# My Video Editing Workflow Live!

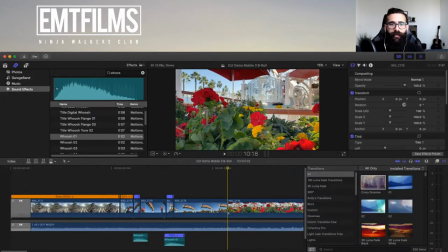perfect and now we're cutting to the flowers here now for the flowers
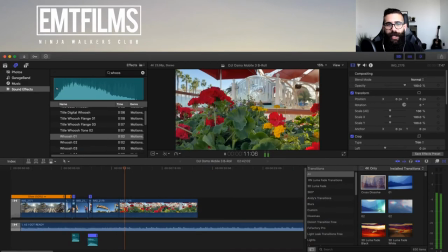notice how it's a really nice shot but it's too long so i'm going to go ahead and make it slow but then i'm going to chop it up So I'm going to go ahead and click on that clip, Command-R to change the speed. I'm going to do 50% slower.
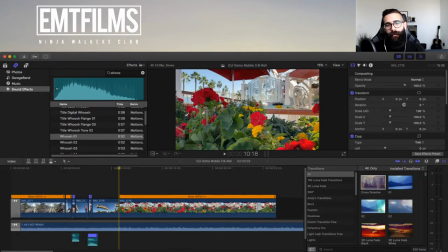And then here now I'm going to get a little bit better feel of that cinematic look transition. I don't know. I don't know why, but things in slow-mo just look so much better in my opinion. So we're going to go ahead and hit the play button in a moment. Let me just wait for it to catch up.
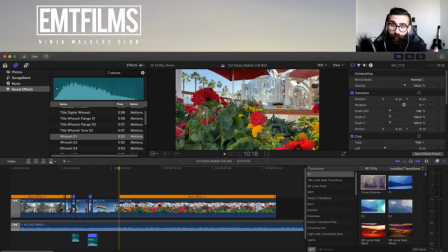And then we're going to go ahead and chop it up in a similar fashion that we did with the previous clip just so we can continue that trend and not just simply change a channel on people so let's go ahead and hit that up and then right here that's where I'm going to cut
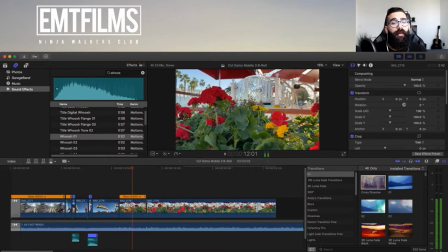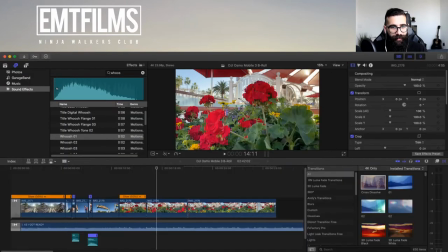perfect so I'm going to cut so it kind of like jumps real quick
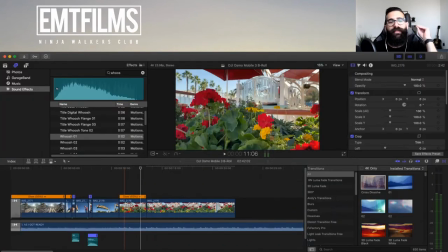there we go I just removed that entire chunk and now it's going to be like and then I'm going to cut with the beat that way it makes sense in people's brains when they hear it I'm going to cut that extra piece there and now you'll notice that it should sound
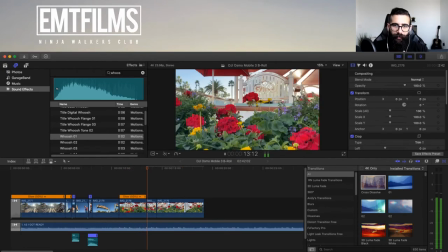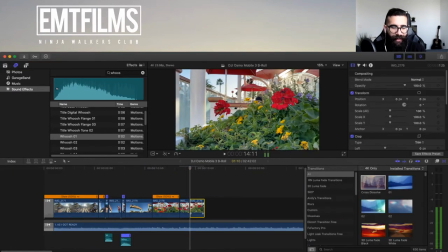now actually I'm going to go ahead and cut it a lot closer to the end because I do want to leverage that ray of
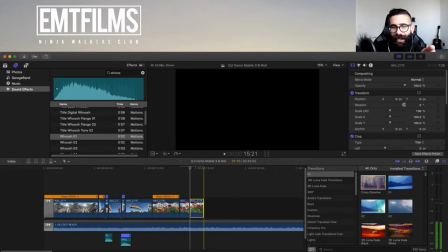sunlight that's about to creep into the top right yeah that's a really nice one so and
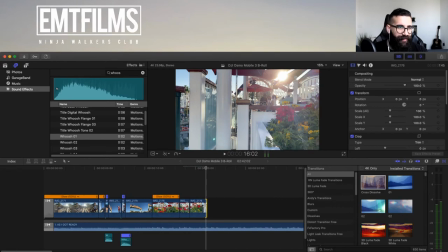that is my transition point i'm going to go ahead and introduce a little transition here i'm going to go ahead and put two more clips edit those and that's going to be my little sequence usually when i start my videos you know your traditional what's up everybody welcome back blah blah blah i start with an introduction b-roll sequence 30 seconds or or
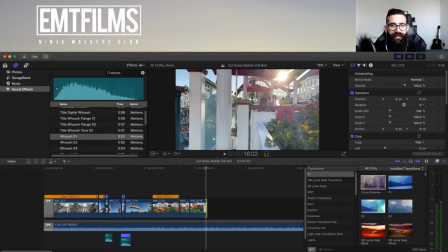one minute depending on the video to introduce you guys to what am i doing um what am i creating with the product that i'm talking about or whatever it is that i'm talking about let's say gives you a little bit of a
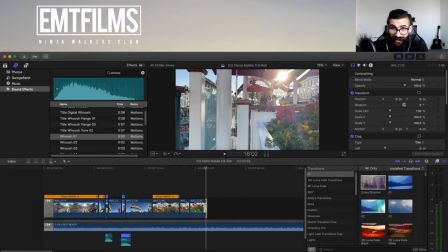taste of what the end goal is of the video and hopefully you stick around and it's enticing enough for you to oh yeah i actually want to do that so whoever's trying to start a youtube channel and create feel free to use a similar technique or the same totally up to you and
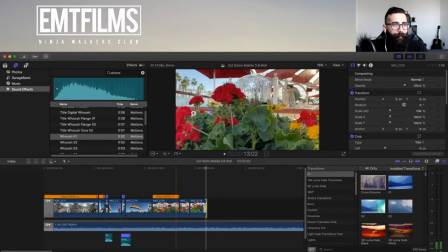and see how it works on your channel so i'm going to go back to my footage in the top left
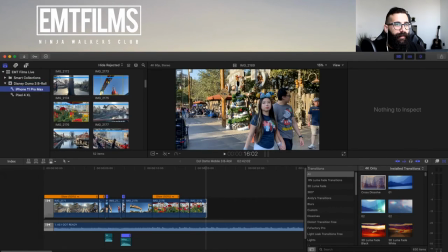and go pick up some iphone footage here and i'm going to go ahead and grab oh
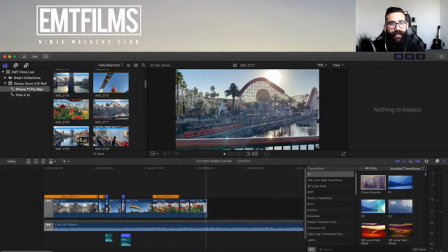this clip looks really good i'm going to go ahead and grab this one here it's a really nice sequence so i'm going to go ahead and hit i and o right i just want to use that little bit and bring it down to my timeline
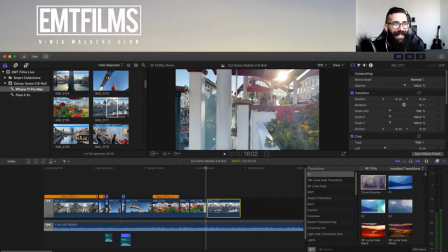mute it bring down the volume and then i'm going to do a last one here which is going to be a pan
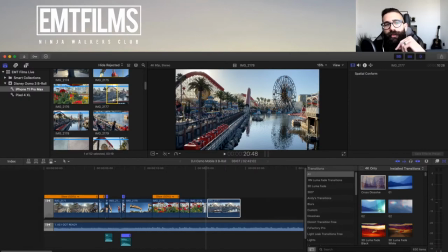but i want to continue the motion right notice how in the previous clip the little card
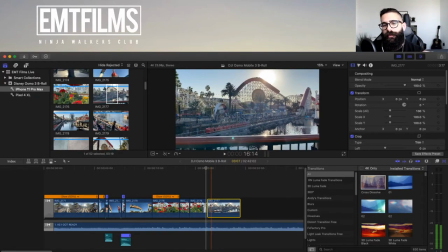is taken off so if i hit if i hit you know play you'll notice how the the card and then credit coaster is continue give me one second because there
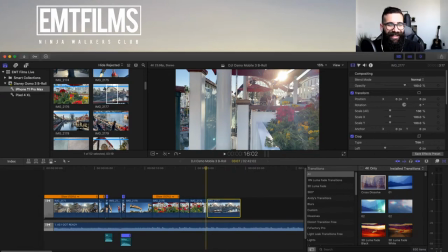we go i think my wife's on the phone perfect here we go nice
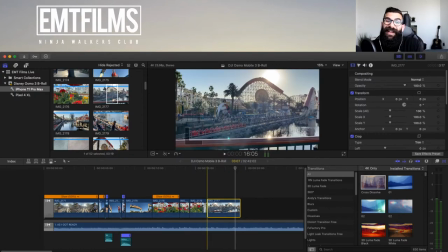notice how the car is going so i want to make sure i continue that motion so i kind of waited and recorded a second car driving by so i went ahead and